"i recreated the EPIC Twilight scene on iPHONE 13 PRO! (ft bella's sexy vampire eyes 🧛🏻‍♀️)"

But the key to this scene is actually the transition, the zoom in.
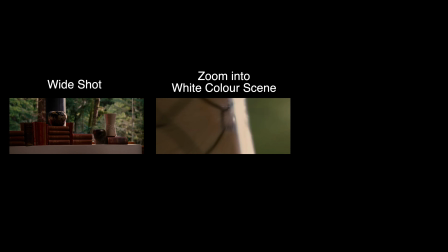[4:11]
From the wide shot, you actually have to zoom in, and then there's a white color scene that transitions into this water scene.
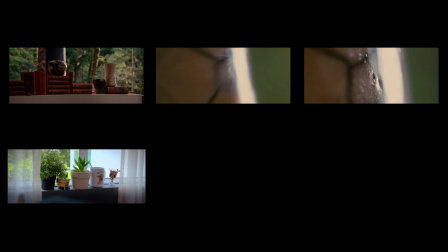[4:18]
So that's what I did.
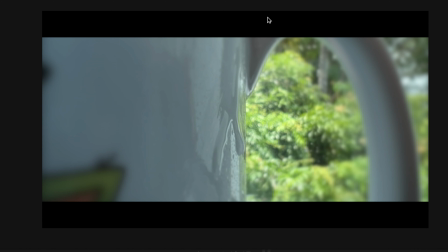[4:21]
But one thing I realized is that it would have been so much better if I could do a slow-mo shot of this water dripping down. But unfortunately, with the current iPhone 13 Pro with its macro lens, I can only film in 4K 30, 4K 24, and not 4K 60, so I couldn't slow it down. But it's fine, we're moving on. Next is the book scene. I found a stack of books in my house that I was in the midst of organizing, and I filmed it.
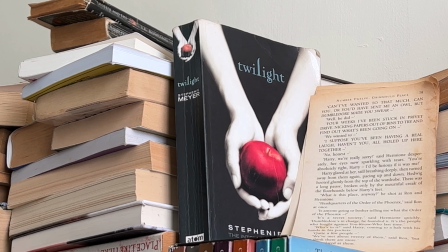[4:47]
I staged it to actually feature the Twilight book because it was one of my favorites and because this entire scene is based off Twilight.
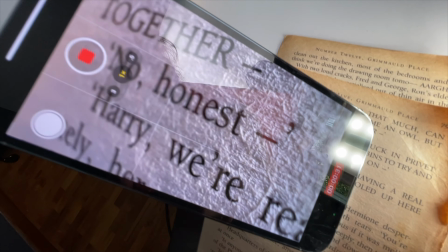[4:54]
Then I took these pages, put it under some good lighting to get that close-up macro shot. At this point, I need to say just how great, how impressed I am with the macro lens on the iPhone 13.
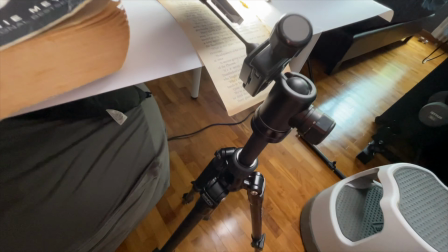[5:04]
Simply just move the iPhone 13 super duper close to that paper and you get to see all these textures on the paper, which is what I wanted. It's that simple. You don't have to like take a big camera like this and then change out the lens or buy expensive macro lens to achieve that shot. So it's actually pretty amazing to have all of that crazy video features in just one phone.
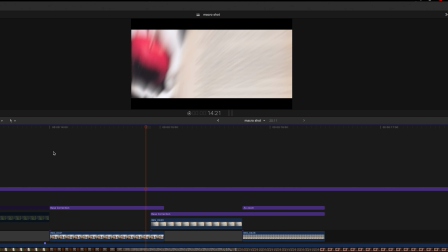[5:28]
So that's pretty cool. Editing this was pretty simple. I just had to zoom into the words and make sure that I have a zoom effect over them so that it's like it's moving closer and closer to the words.
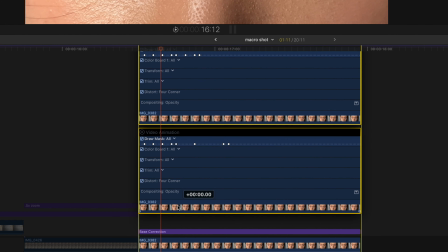[5:41]
Then back to the eye scene. Yada yada yada, do the same things as what I did with the previous eye scenes, and there we go.
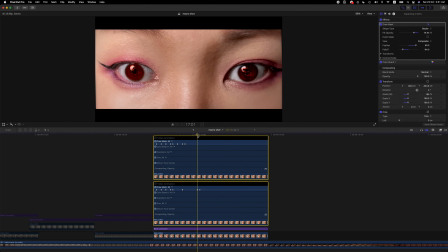[5:48]
Red eyes, vampire, very very scary. So next is the carpet scene.
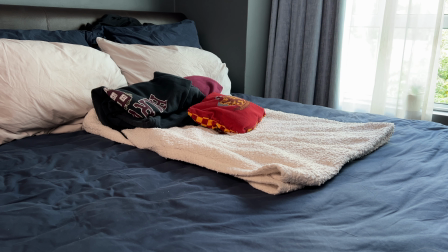[5:56]
This was actually an easy scene to film, just a wide shot and a really close-up shot, but it was hard to edit.
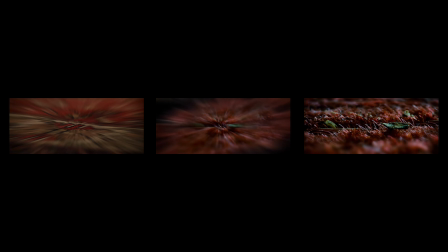[6:03]
To get this scene, they actually zoomed into the shot 3 times, and I tried for hours and hours and hours and I really could not achieve it,
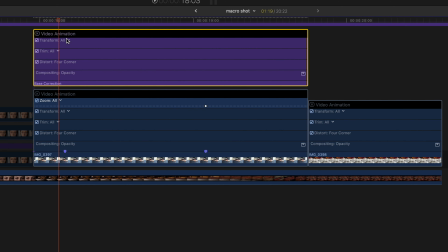[6:12]
so I stopped being a perfectionist and just skipped to a simple zoom and then transition to the next scene,
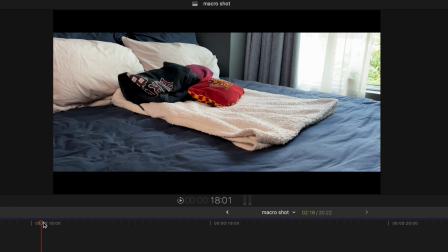[6:18]
and there you go.
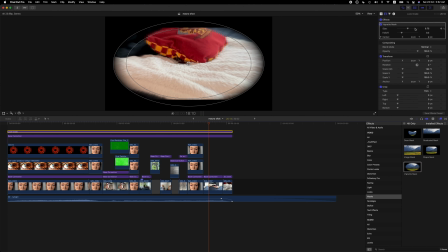[6:22]
Finally, I added a vignette layer to all of these shots to achieve that cinematic effect.
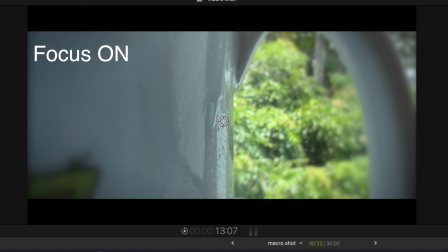[6:29]
I've also added a focus effect to most of the shots to get a bokeh effect, aka background blur, so it looks as though we're looking through someone's eyes. I really love this scene so much. It's the scene in Twilight Breaking Dawn Part 2 where Bella just wakes up and has already transitioned into a vampire,
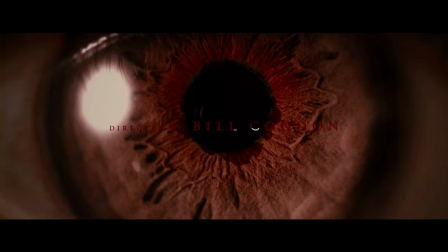[6:47]
and you get to see the eyes transition into that bloody red eyes, and you get to see the texture of the book,
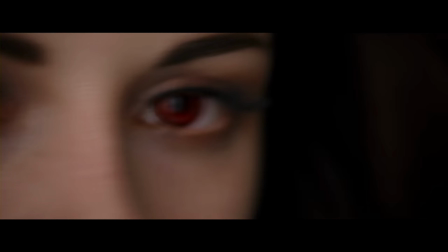[6:52]
super detailed stuff, Bella being pretty and everything, and yeah, I just love all of that,
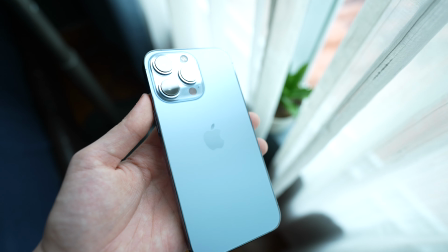[6:57]
and I'm pretty psyched that we can actually create all of this with an iPhone. The point is you can create anything you want even if you just have a phone with you. Just with a little creativity and watching loads of YouTube tutorials, you can even recreate your favorite movie scenes with your iPhone. So I'm just amazed. If I can do all of this, so can you. And I challenge you, my friends, to do the same. And tag me in it when you post it, and I'm super excited to see what you create. This is fun. If you enjoyed this, hit subscribe to help the channel reach 10k subs and more. It would make me really happy, so thank you very much. Stay maintained and cheery. Goodbye!
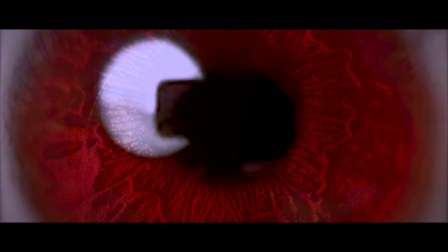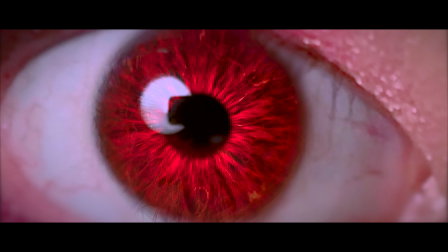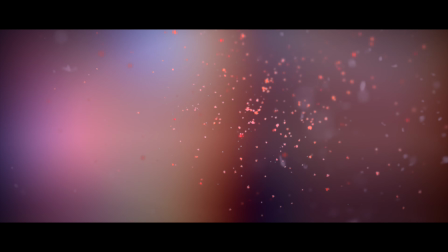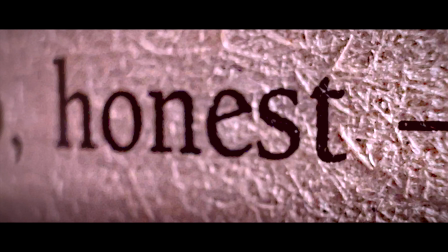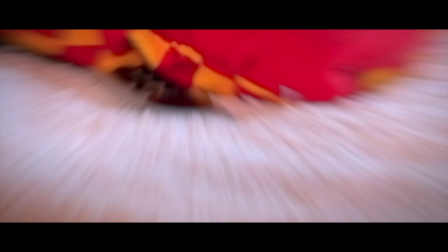[7:55]
Hopefully, I don't get copyrighted for this. Yep.